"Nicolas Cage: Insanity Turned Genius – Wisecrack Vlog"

But his extreme over-the-topness never exists without purpose, and Moonstruck is a perfect example.
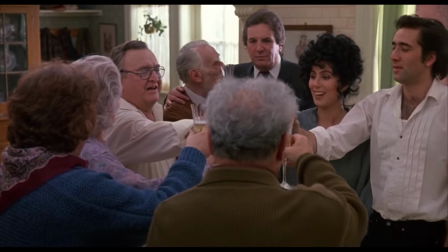As a film about Italian-Americans, it's preoccupied with the fluid relationship between life and opera, an art form that was born in northern Italy in the early 17th century.
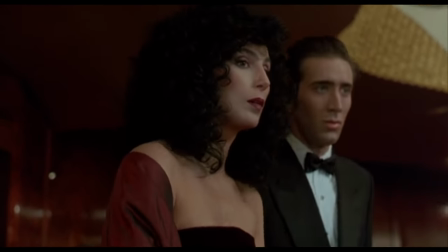Cage's character, with his love of opera, would be incomplete without the literal operatics that define him.
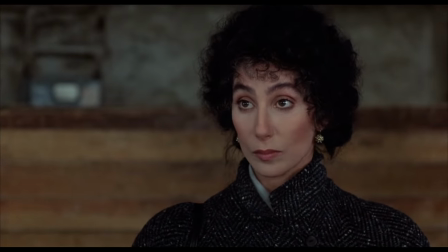The heightened drama, and specifically, the staged wonder that is, I lost my hand!
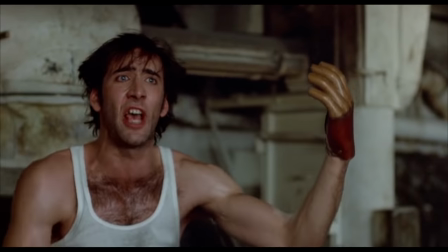I lost my bride!
Isn't for fun, it's the establishment of a tragic character. Every choice Cage makes here contributes to the operatic effect. Speaking into his hand is a move he may have actually pulled directly from opera, where feuding characters will often deliberately look away from one another to signal their conflict with all the subtlety of an oncoming train.
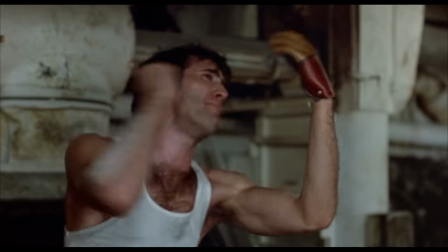What's more, he also practically shouts each word, crescendoing as he all but spits out the phrase, "Johnny has his bride."
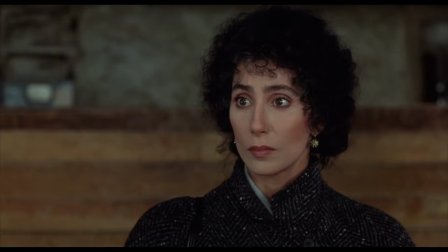At the end of the speech, he glances around the room as if ensuring he has captured the attention of each person.
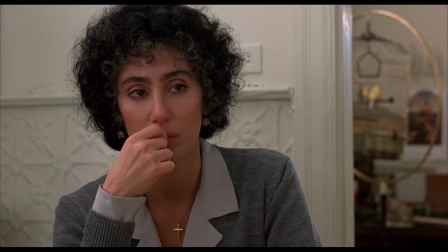And the operatics of Ronnie's everyday life extends to every scene, from the vaguely dramatic way he swallows his steak,
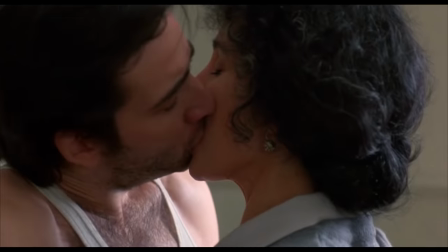to the very dramatic way he kisses Cher, to the uber dramatic way he knocks this table over.
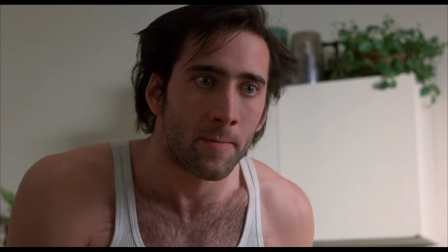It's unclear whether this moment was improvised or suggested or accidental, though it notably differs from the script, which has him knock all the dishes over instead.
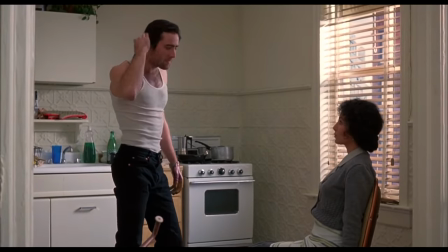Regardless, his sweeping motion suggests the volatility of opera.
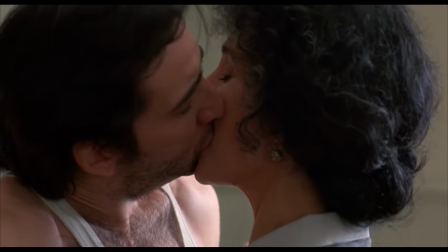And throughout the film, every movement Cage makes and every word he speaks exists in a sort of heightened reality.
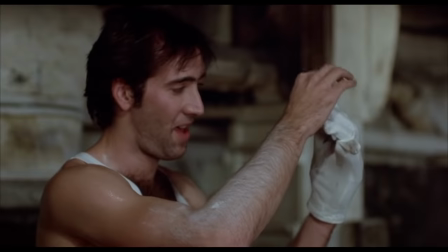Now, as we noted in our Deeper Dumb video, this particular moment is, by Cage's own admission,
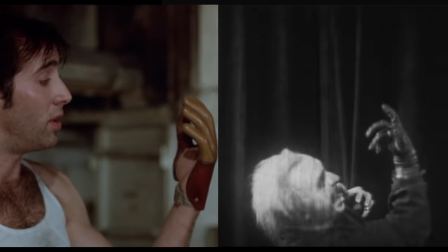taken directly from a similar gesture that was made in the German Expressionist film, Metropolis.
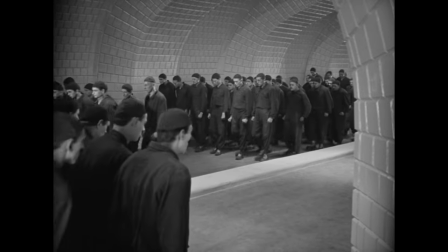German Expressionism was a film movement that flourished in Germany after the First World War, characterized by disorienting, psychologically subjective cinematography.
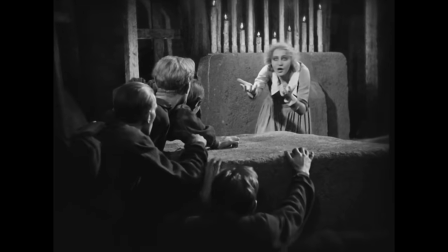Importantly, it was a huge influence on Cage as a young person, and it featured performances that were highly theatricized,
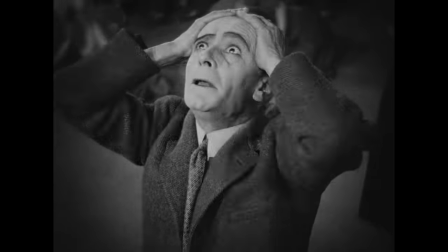rife with thoroughly exaggerated gestures, and extremely over-the-top facial expressions.
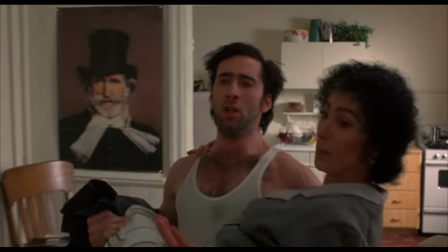Sound like anybody you know?
Where are you taking me? To the bed.
Vampire's Kiss. The next Nic Cage performance we're going to look at is a real favorite here at Wisecrack.
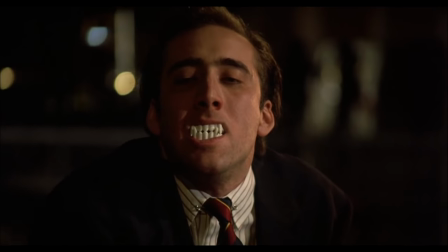Yep, the 1988 film Vampire's Kiss.
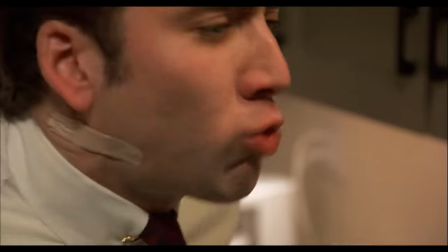A cinematic masterpiece in which Nic Cage eats a cockroach, wrestles a bat, and cries like a guilt-ridden baby.
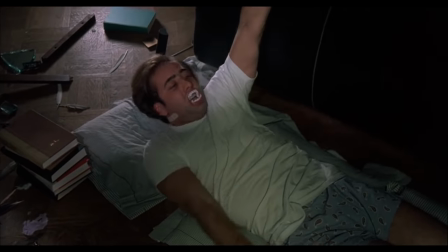Play it for your extended family this Christmas and thank us later.
I'm a vampire!
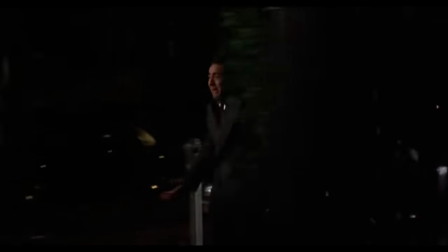I'm a vampire! I'm a vampire!
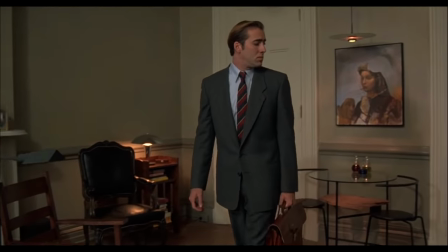Here, Nic Cage plays Peter Lowe, a megalomaniacal 80s yuppie who is apparently, maybe, possibly turning into a vampire.
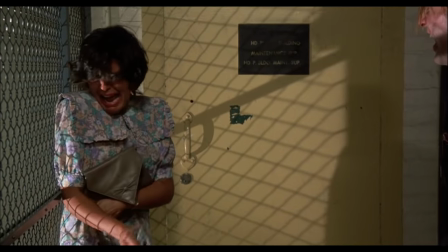Over the course of the film, he abuses and eventually sexually assaults his working class secretary before killing another young woman in patented vampiric form. Cage's performance is undeniable in its lunacy. It's utterly flabbergasting at every turn, and the most oddly compelling piece of acting we've ever seen.
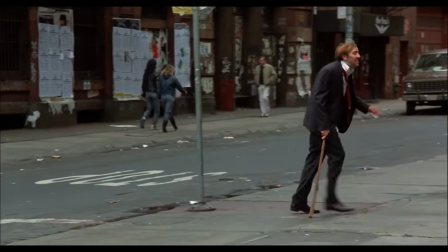It's best encapsulated by this scene,
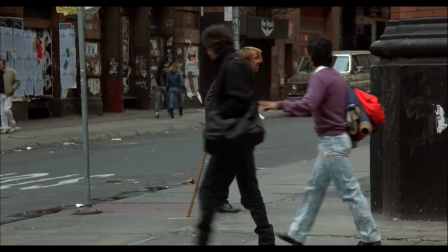during which Peter wanders the streets of Lower Manhattan in full vampire form as the film cuts back and forth between fantasy sequences of his former self.
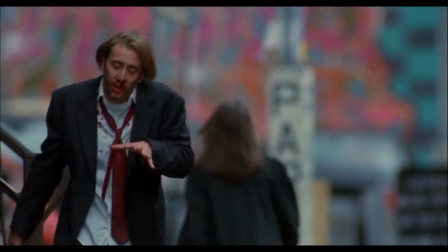You may be wondering, why is he walking this way? Why is he talking this way?
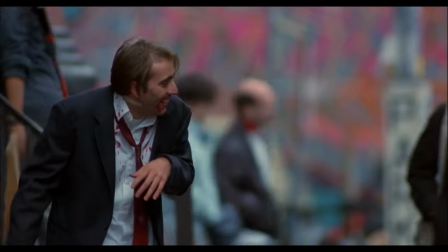Why is it all so inexplicably weird? To understand, we first need to ask, how do most people portray Western art's most famous toothy monster?
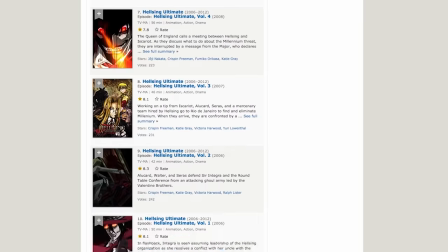There are a variety of ways. After all, the character of Dracula alone has appeared in more than 130 films.
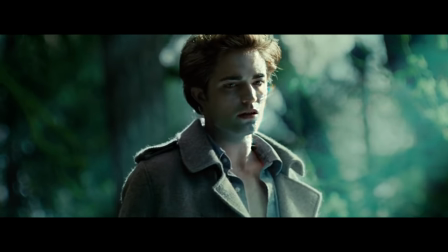But most iterations involve a certain emotional distance you'd expect from the undead.
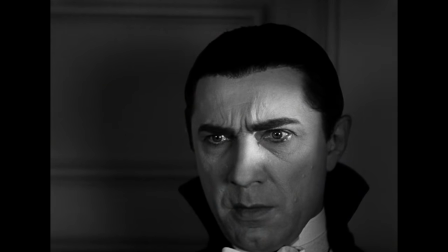From Edward Cullen to most versions of Count Dracula, there's a certain coldness, like their veins are literally filled with ice. Cage, by contrast, goes way back in time when looking for inspiration for his performance,
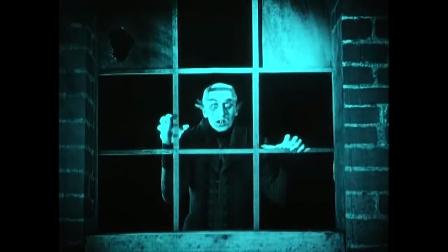to one of the first vampire films ever made, the silent German expressionist movie Nosferatu.
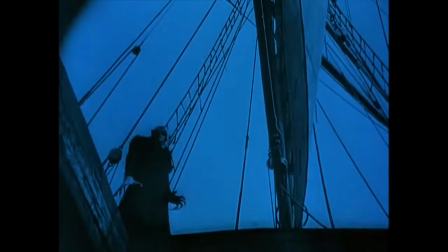Max Schreck's performance was all primal evil with bug eyes, hunched shoulders, and gnarled hands.
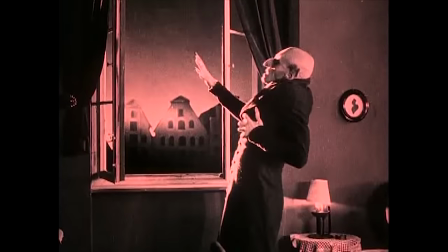It's a fitting performance for a German expressionist film, which tend to dramatically immerse the viewer in the character's skewed psyche via subjective camera angles or tinted frames.
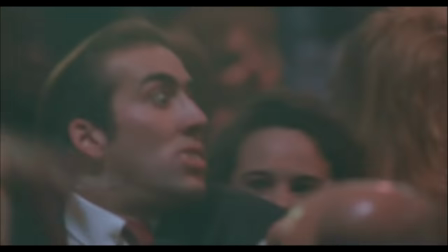But it comes across as more than a little bonkers in an otherwise naturalistic modern film like Vampire's Kiss.
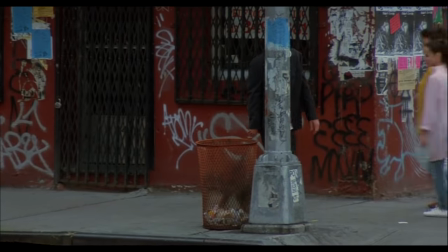In this epic scene, Cage's character wields a makeshift stake and moans with abandon.
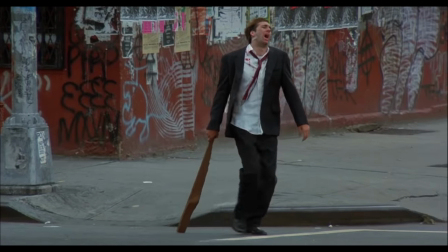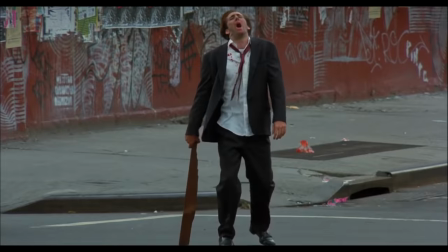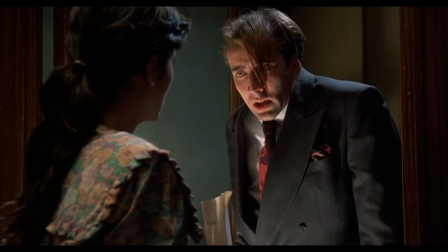His masterfully weird body language becomes increasingly contorted, mimicking Nosferatu,
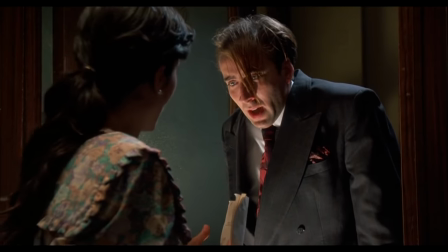while also reflecting his character's rapid decline from an alleged upstanding member of society.
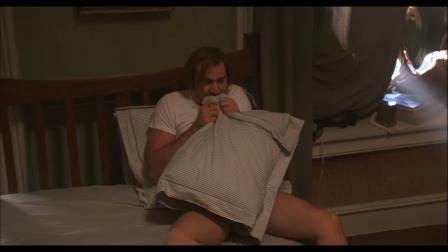His approach gives the performance an air of artificiality that makes it pretty clear Peter is not undergoing some kind of supernatural transformation. See, Cage doesn't exactly play a man becoming a vampire. He more plays the role of a man who buys fake fangs and who may be pretending to become a vampire. That artificiality adds an unexpected dimension to what could have easily been just another vampire movie.
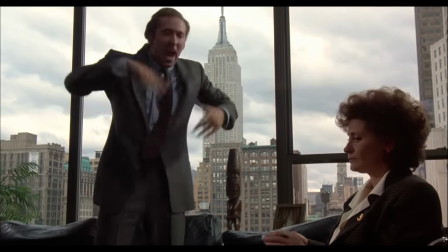Every choice Cage makes in the film further distances the audience from his character.
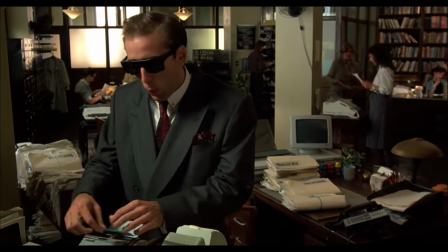He convinced the film's director, Robert Bierman, to let him wear sunglasses through much of the film,
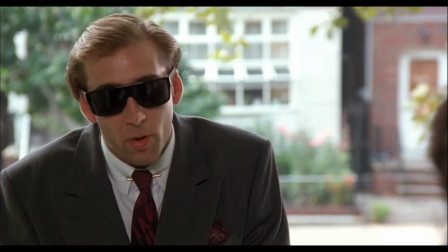and those shades functionally alienate us, preventing us from properly relating to him.
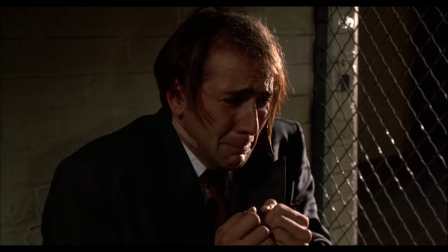Or consider the hilarious way he cries after assaulting his secretary.
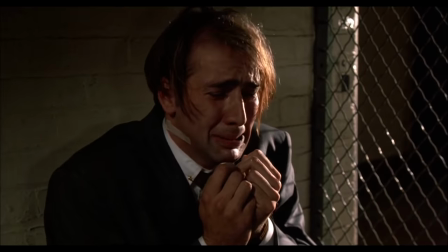While most actors would have read the line boo-hoo and simply cried, Cage makes the bananas choice to literally say the words out loud, as if demonstrating his character's inability to experience emotions in any way other than the performative.
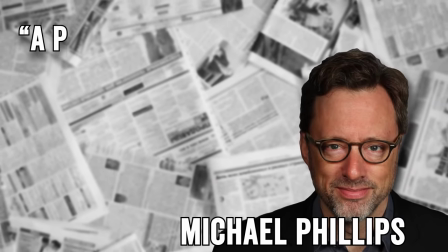Chicago Tribune writer Michael Phillips fittingly described Cage as a performer whose truth lies deep in the artifice of performance,
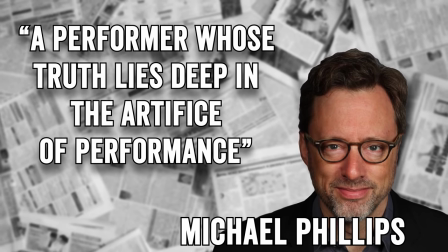which feels particularly true here. Which brings us to our final choice, Mandy.
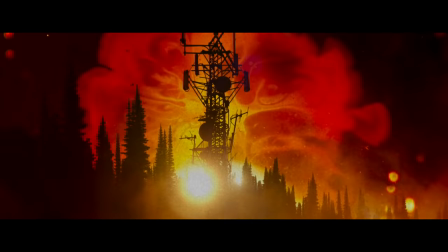Mandy is a psychedelic horror revenge film in which Cage plays Red,
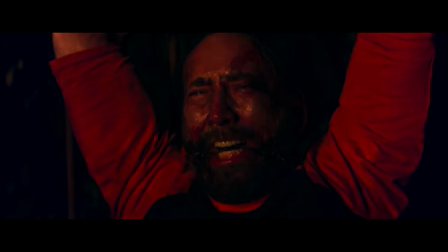a heavy metal lumberjack whose wife is brutally murdered in front of him by a crazy cult.
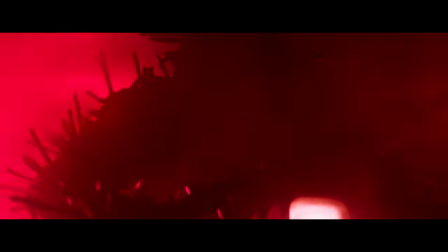He seeks revenge, and in the process, encounters crazy motorcycle monsters with literal knife boners, lights a cigarette with the flames of his opponent's burning, severed head, inhales a lifetime supply of cocaine, and so on. Cage's performance is, as always, incredibly weird, but highly specific in its weirdness. That's nowhere more apparent than during this insane bathroom screaming scene.
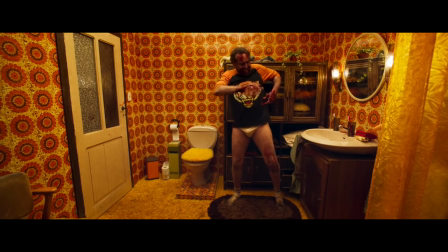The brainchild of the film's director, Panos Cosmatos, the scene is Red's rawest expression of grief after watching his wife die. And let's just say, Cage is not subtle.
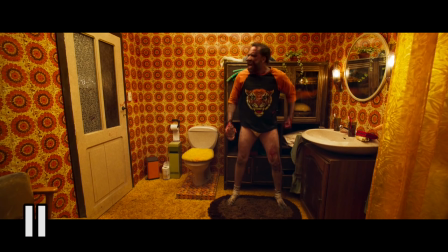You're probably wondering, why is he yell crying? Let's investigate. A film character devastated by loss and seeking revenge for said loss can take a few different forms.
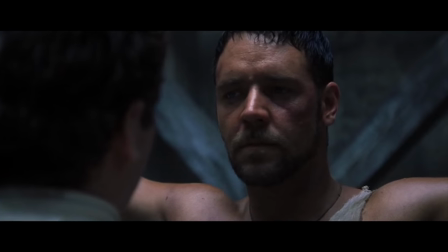You can go with the sad fury of Keanu in John Wick, or the stoic rage of Russell Crowe in Gladiator, or you can just go pure metal. Throughout Mandy, Cage, like the filmmaker, aptly channels heavy metal music.
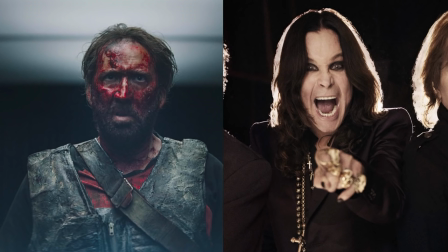Indeed, Cage compared the performance to a Black Sabbath album, telling Newsweek that,
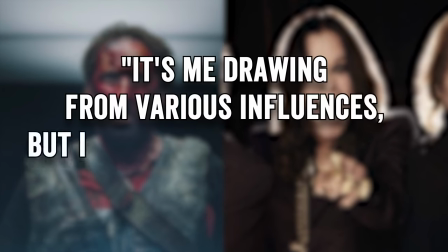"It's me drawing from various influences, but I try and process them and abstract and mutate them."
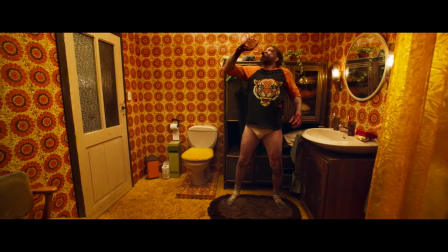Mutate them he does. His scream here, particularly at the beginning, shows some definite roots in the low-pitched growling we associate with heavy metal. Don't believe us? Have a listen. Cage's performance is smart because not only is he expressing enormous pain, he's doing so in a metal way, which works for both his metalhead character and the metal-happy cinematic techniques being used by Cosmatos.
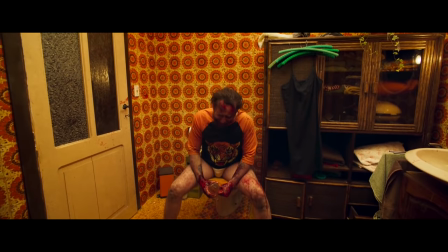Here, his screams are expressing grief in all its gradations, from anger to disbelief to complete despondency.
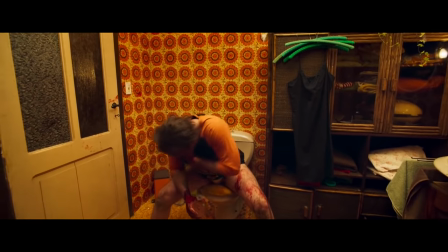Every movement and intonation here feels deliberate and thoughtful.
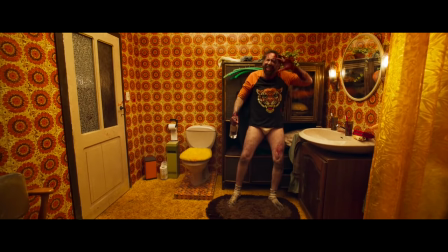From the way he lunges for his hidden bottle of liquor, to the way he raises his hand like a bear claw, to the way he clutches his neck as he continues drinking. We're very likely watching a man undergo an alcoholic relapse while in the throes of despair.